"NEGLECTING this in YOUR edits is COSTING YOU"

So you've just finished editing your masterpiece of a video. It's got all this awesome B-roll, all this awesome footage.
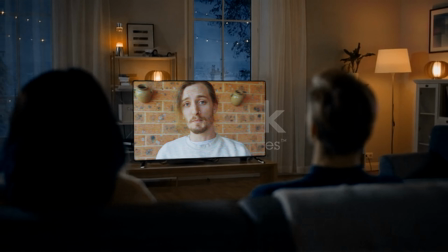It's super cinematic. You sit down, you watch it back, and it sucks. Ah, God damn it! Something's missing. You don't know what it is. But I'm here to tell you the one thing you're neglecting in your edits, and it's soundscapes. But what is a soundscape? Think of it like this. When you go outside, what do you hear?
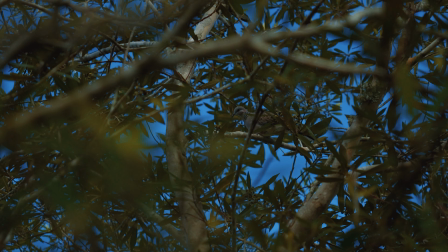You might hear birds in the trees, water running from a water main, cars in the background. We want to try and recreate that atmosphere that helps draw people in, not just visually, but auditorily. I don't even know if that's a word. To make this as dead simple as possible, I want to break it down into layers.
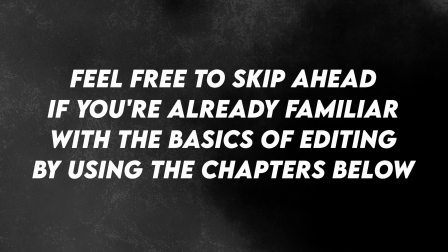But let's jump into DaVinci to do that. So just before we get started, I want to go over a few things just in case you aren't really familiar with DaVinci Resolve.
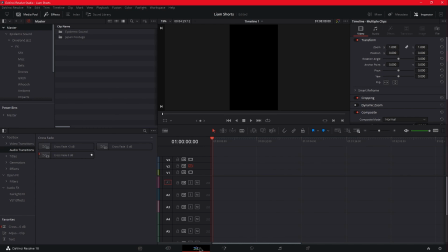So we're going to be working in the Edit tab, which is the third one from the bottom here.
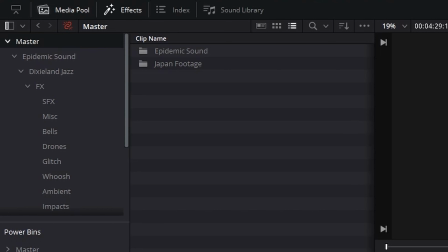Anything that you want to use, you want to drag into your media pool, which is accessed by these tabs up here. You also have your effects browser based up here, which will appear at the bottom, accessed by pressing effects.
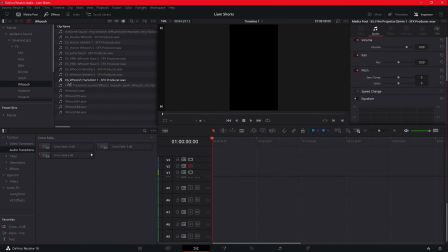You may be able to see that I have a heap of audio tracks already loaded in, but if we drag an audio file into this timeline, it'll create a new track.
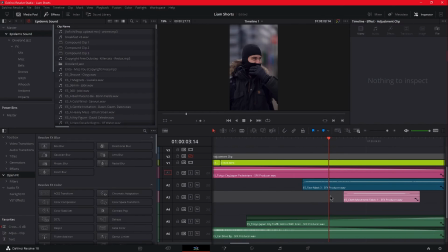You might have a little trouble at first, but by dragging and dropping, it'll create a new track. You'll also see me creating fades in my tracks, and all you want to do is pick the selected clip.
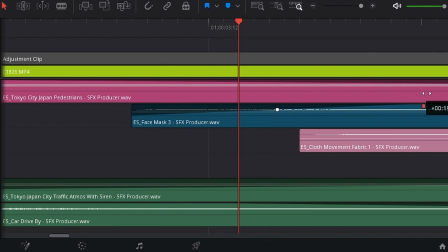There'll be a little thing that comes up in the corner, and you just drag that over your clip. And you can fade out by doing the same thing at the opposite end.
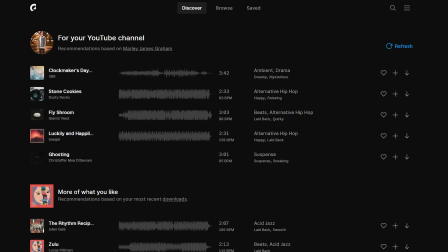All the sounds that we will be using today are from Epidemic Sound, so if you like what you hear, there's a free 30-day trial with your name on it in the description below. I've already got all the clips I want to use edited, and as you can hear, nothing.
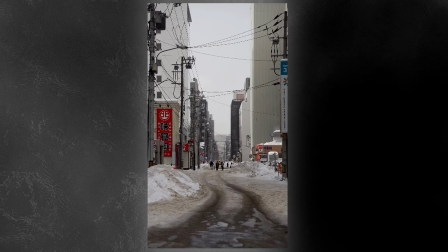So let's start by analyzing what we've got. We've got some people in the background, we've got some cars driving by, North Borders adjusting his balaclava,
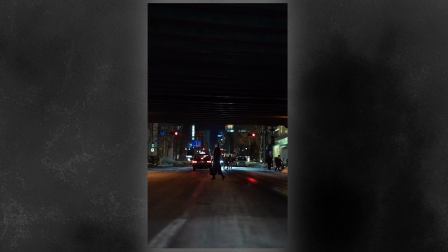some busy intersections, a man walking on some snow, a lady walking under a bridge, and a car with its hazards on,
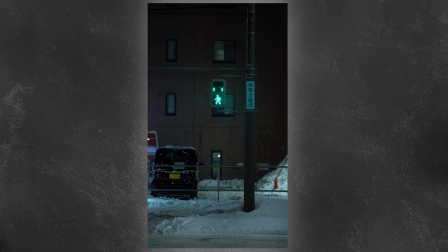or maybe it's an alarm going off. And finally, a pedestrian crossing light.
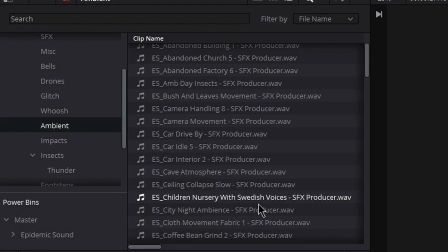So we're going to start with layer 1. Ambience. We're pretty much going to be choosing whatever ambience we feel matches this scene.
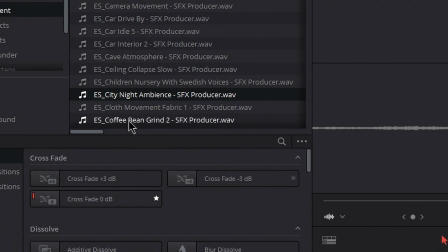We might chuck in some night ambience here.
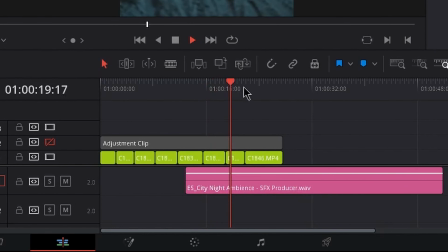We're definitely going to search out like busy street, traffic, ambience, and just find pieces that fit the scene.
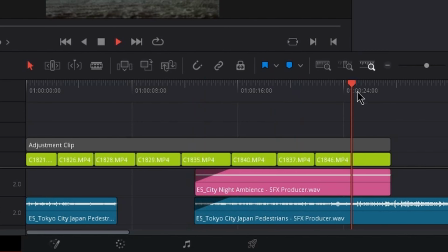Use your best judgment and adjust the volume accordingly. This is meant to tie the whole scene together, as with the selected clips, they all look fairly busy.
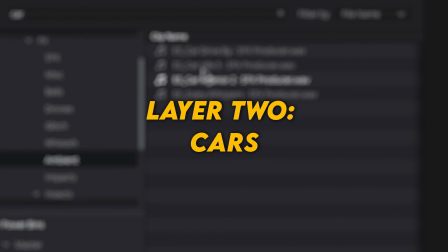Now with that done, we're on to layer 2, cars.
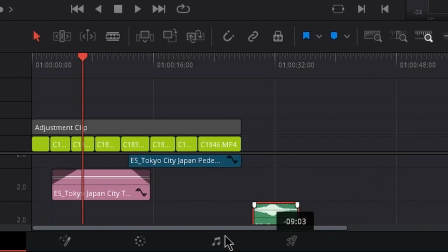We're going to choose a car driving by soundbite and align the peak of that waveform with the car being closest in frame as much as possible.
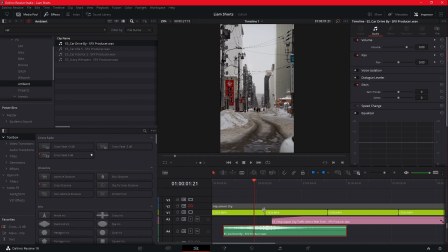This just happens to be where the video is cut. We're going to add a bunch of fade onto either end and adjust the volume accordingly.
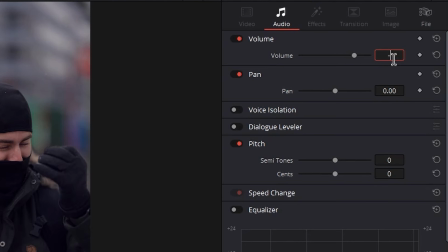Have this bleed over the next clip so it ties it all together and it just doesn't sound super harsh.
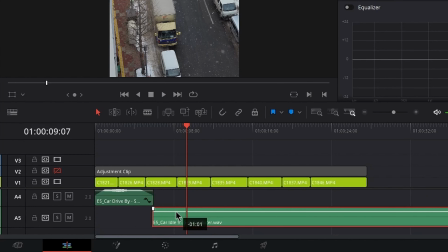Next, we're going to add in a car idle. At the intersection here, you can see that there's lots of cars idling as it's an intersection.
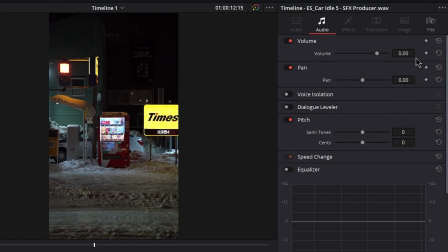We're also going to be able to reuse this sound with the car that has its hazards on. Adjust the volume accordingly, add fade in and out so it just blends it all together.
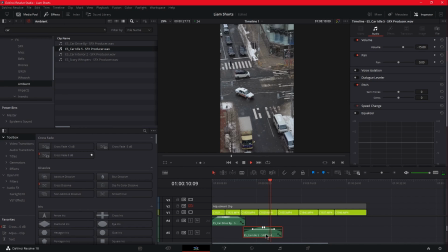Now that layer 2 is done, let's get on to layer 3, face.
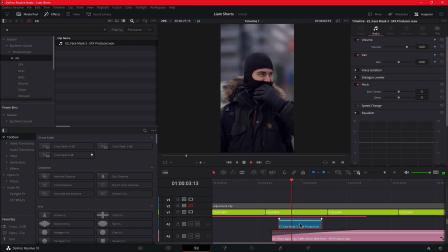We want this to be barely audible but still present, if that makes any sort of sense.
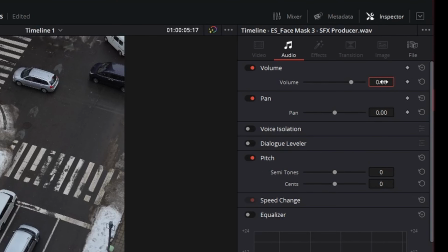So let's chuck some fabric being crinkled on here, adjust the volume, and let's just see where that gets us.
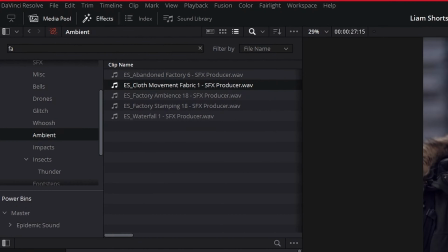It's alright, but it's not there just yet.
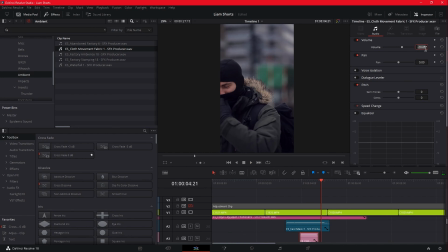The cool thing about soundscapes is that as long as it sounds like it's meant to be there, you can get away with putting random sounds wherever you want, just as long as it fits.
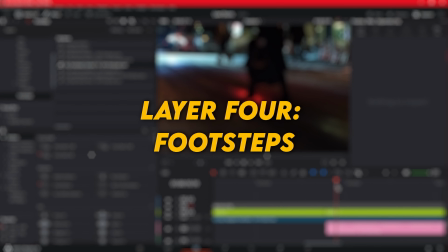Now with layer 3 done, we can get on to layer 4, which is the footsteps. Footsteps are a tad tricky, but with a little bit of patience, you'll be sweet.
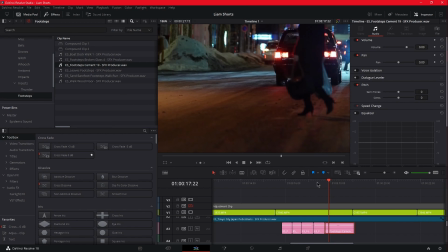Just zoom in and look at where the steps are happening. Look at where the person is contacting the ground and line it up.
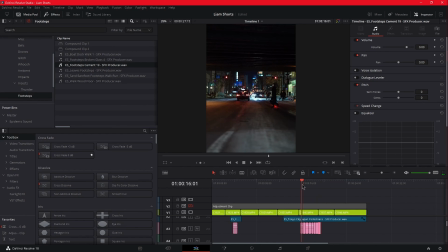Now we could leave it there and adjust the volume, but it does sound flat.
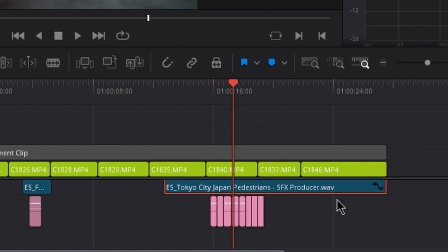She's in a tunnel. There needs to be some sort of reverb happening. So here's a quick trick to add reverb to tracks to make it sound just a little bit more natural.
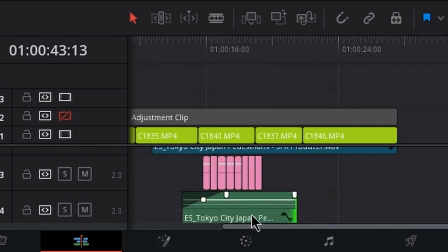We want to stack 2 clips together, one being longer than the clip we want to add reverb on, and create that as a compound clip so it stacks together.
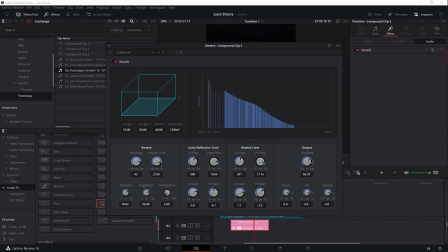Then add reverb on top of that. This means that the reverb tail can happen for however long you want without it cutting short.
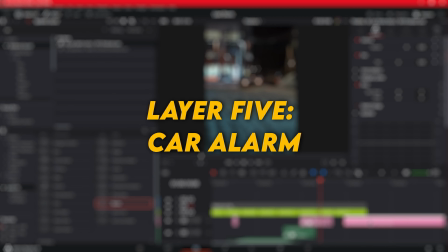With footsteps done, we can jump onto layer 5, which is the car alarm. Now for the car alarm, we want to find a sound that suits the purpose.
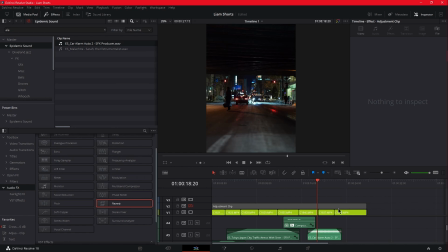Drop it onto the track, but make sure the audio starts playing before the clip and fade it in to draw your viewer into the next scene.
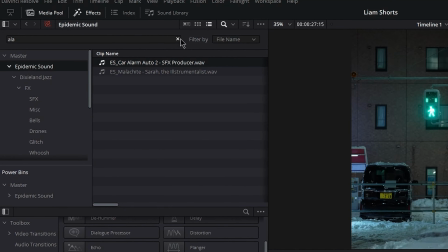Layer 6, the pedestrian light. This is the last step. LED lights don't really make noise.
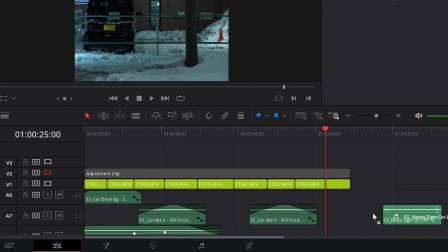And frankly, the light is too far away in the video for you to actually hear anything. But we're gonna add something there anyway.
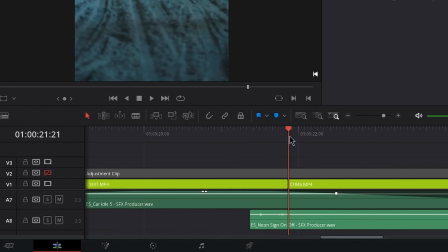We're gonna drop on this neon sign hum, lower its volume to where it sits well in the mix, and that's it.
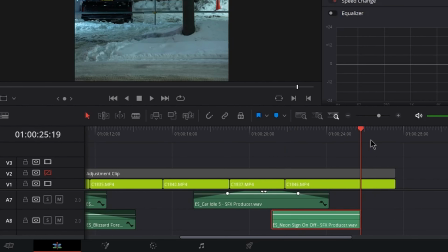We're done. Bonus tip. Now you can add music to your clip. It's entirely up to you, depending on what you're really wanting to do.
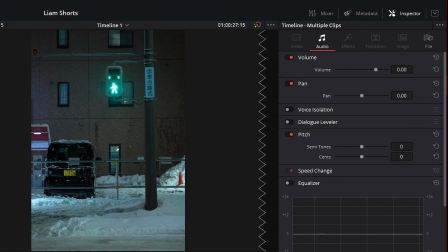But make sure it fits a scene, as it can kill the mood. But we just made your video go from something super plain and boring to this end result.
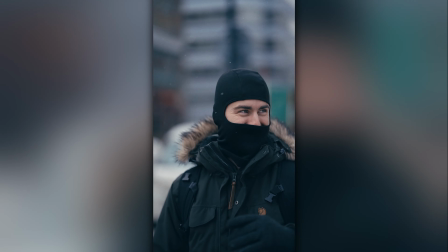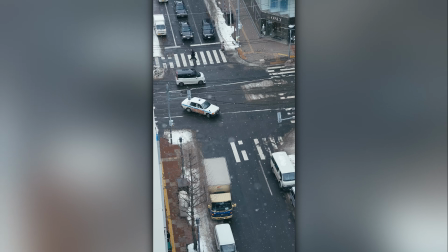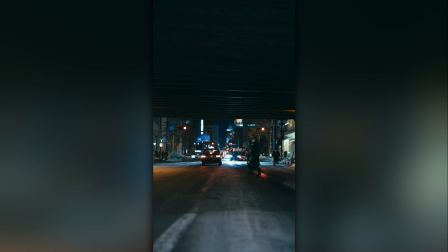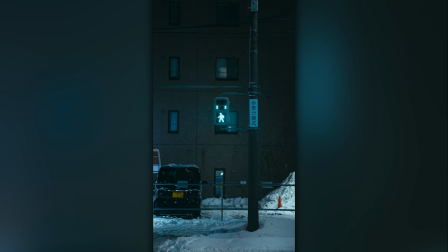If you found this tutorial helpful, please like that smash button and smash that like button. I'm going to be doing more of this, so keep your eyes peeled. If you want to see what a chaotic photo shoot looks like, well, just watch that video right there. Louis, can you stop moving, please?